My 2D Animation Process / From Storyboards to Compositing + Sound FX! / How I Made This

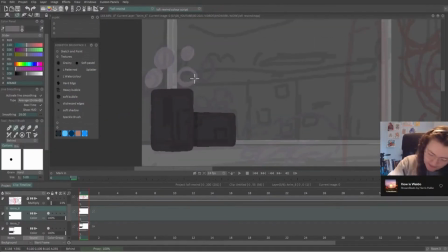[3:57]
Like the colour script, I'll start out with grayscale,
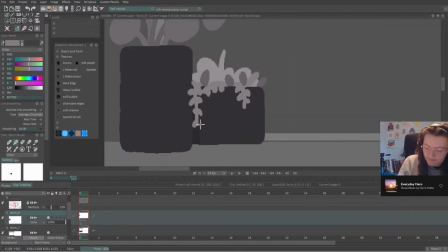[4:00]
making sure to separate out elements into their own layers so I can have animation above and beneath certain parts like the desk,
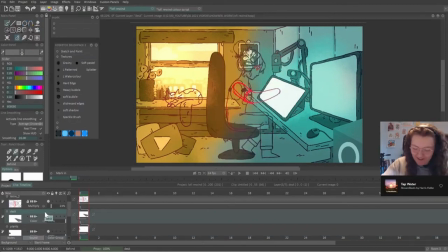[4:08]
and the chair is on its own layer too so that it can be animated later as well.
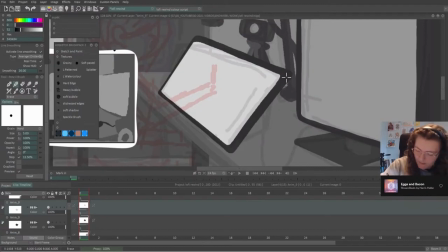[4:13]
I often use the shape and perspective tools to help, but then trace over the edges freehand to soften some of the harder edges.
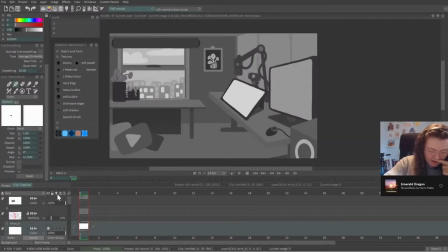[4:20]
After I'd finished the flat grayscale stage, I then started on adding colour, using the colour scripts as reference.
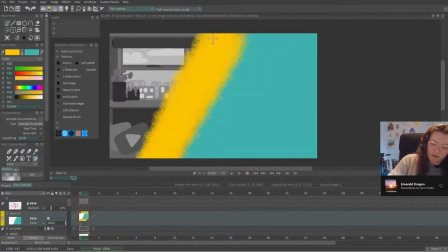[4:27]
Going from a small thumbnail to a larger scale background can be difficult,
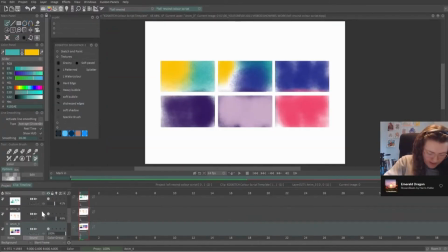[4:32]
and in this first panel the contrast between yellow and blue was quite harsh.
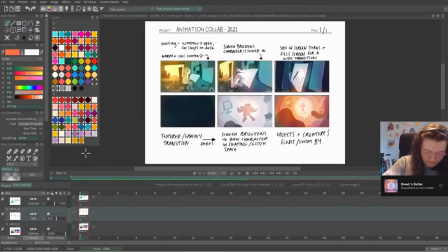[4:37]
Later on, I ended up layering a few more colours on top to soften the edges and add a bit more depth.
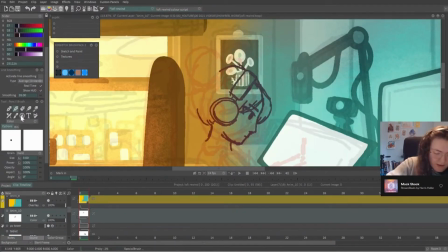[4:44]
I then sketched out my character, this time much neater and nearer to the finished line quality than before, so I could use this as a reference later on to keep my animation more consistent.
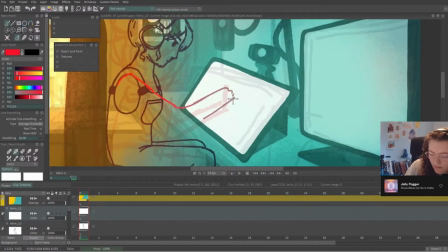[4:55]
A second layer, the arm, was drawn in red to stand out against the rest of the character and background. After that, I started on lined detail to the rest of the background, using the same sized brush.
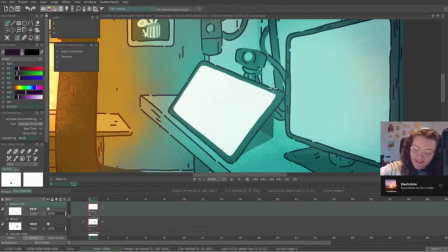[5:07]
With this style, I used small breaks in my outlines and shorter lines across the background to suggest texture on various surfaces.
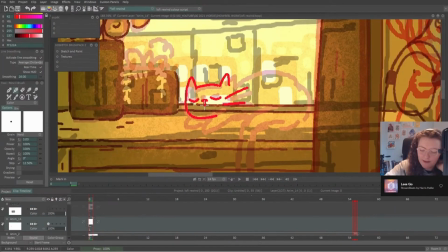[5:16]
Backgrounds are something I want to get better at, and making short projects like this really helps to keep my motivation high.
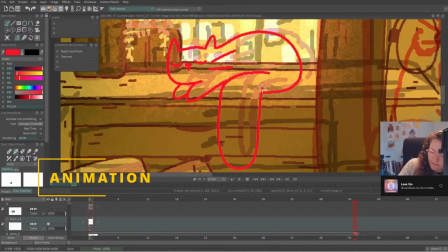[5:24]
Finally, it was time to get started on the animation. First up was the cat sleeping beneath the window.
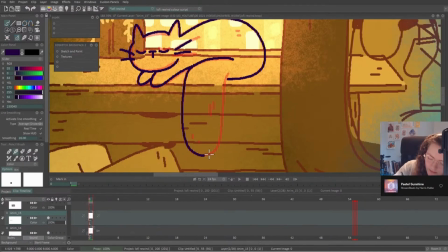[5:30]
I could have added in breaths as they slept, but I was trying not to add in too many details. This 8-second animation took 21 hours in total to complete.
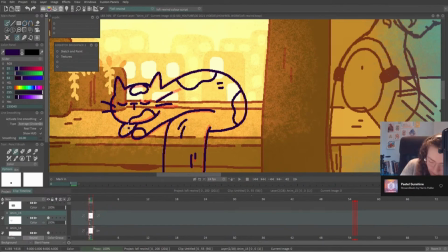[5:39]
I used past experiences of animating a pendulum swing, which is a really useful beginner exercise to adjust the tail of this cat.
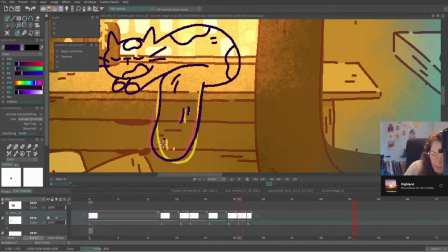[5:47]
I didn't want the swing to be even or swing the entire time, and adjusted my first frame to hold before the movement started. This first animation within this shot was pretty quick, so I set the layer to loop,
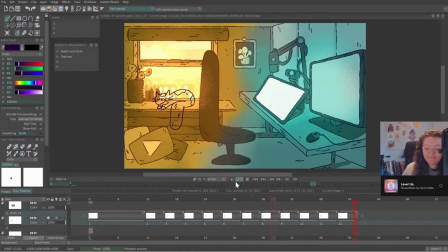[6:00]
and this meant I could easily copy it and extend it later on if I needed to.
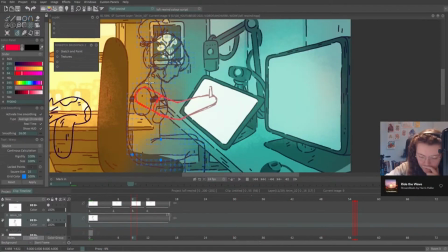[6:06]
Next up was the character animation. I copied my first drawn frame across the timeline and adjusted the frames with the warp tool to create new positions. Once I was happy with the timing, I then copied more frames and created in-betweens to smooth out the movement.
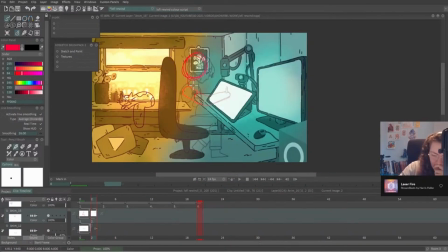[6:22]
There's very limited amounts of movements within this first shot until the character is pulled through the screen.
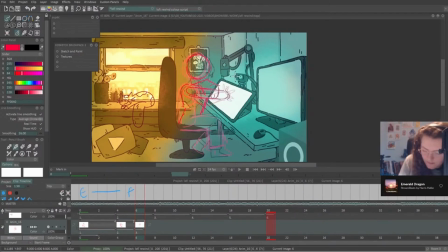[6:28]
By copying frames, I saved more time than if I had decided to redraw every position. With the character reference on a low opacity layer beneath, I then used basic shapes to rough out the more dynamic poses of pulling back and then getting sucked into the screen.
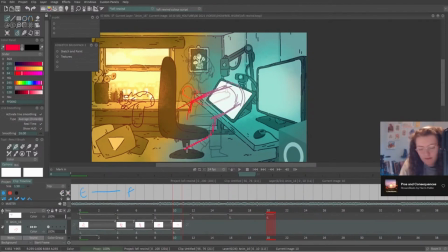[6:44]
I didn't film a reference for this, but I worked out most of the expressions and recoil by acting it out myself as I went along. The timing for this movement is fairly quick, and with most animations I'll sketch out the poses before starting on the timing.
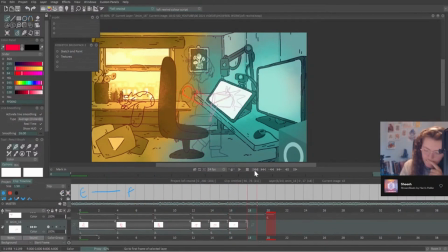[6:59]
With digital work, I have most of my timing plans in my head. I don't use a chart because it's really easy to adjust like this,
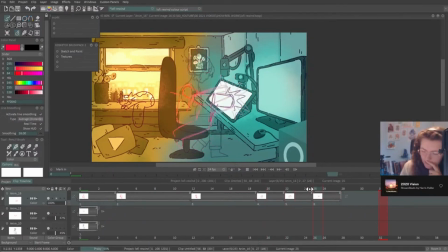[7:06]
but with traditional animation on paper I would definitely be making timing charts and planning things out beforehand.
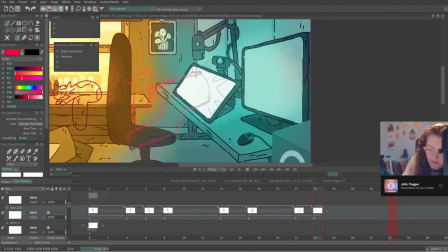[7:13]
Next, I added in some spiky lines to hide any rough edges where the character is pulled through the screen. I used these later as a base for the magic effect I added.
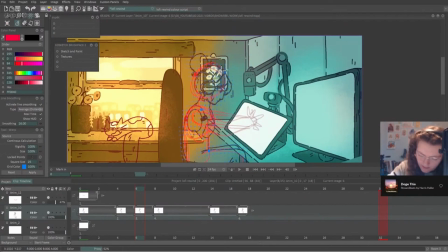[7:23]
Once the roughs were finished, I decided to copy and paste my reference drawing and then use the warp tool in TVPaint to adjust the frames.
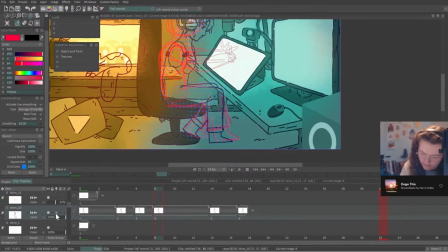[7:30]
This saved me redrawing it and made sure the details were more consistent in the face and shoulders.
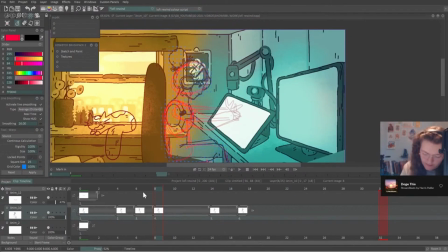[7:36]
There were some points like the top of the legs that bent inward when the torso was moved, but this would have to be corrected later.
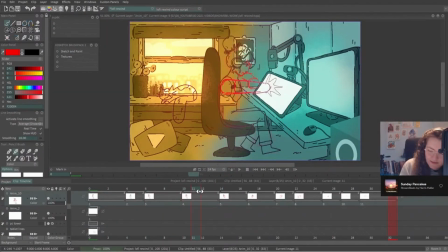[7:43]
As usual, I like to section out my animation into different layers to better arrange which parts are above and below areas of the background. The legs were separate so they could be positioned beneath the desk. The arm and expression of the character were on their own layers as well.
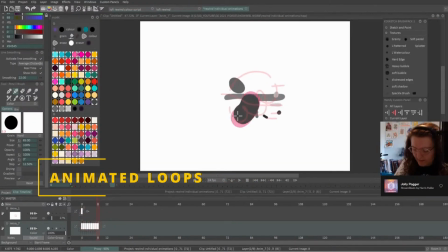[8:00]
In the storyboard, I'd planned to have a few smaller looping animations that would be composited in the second scene.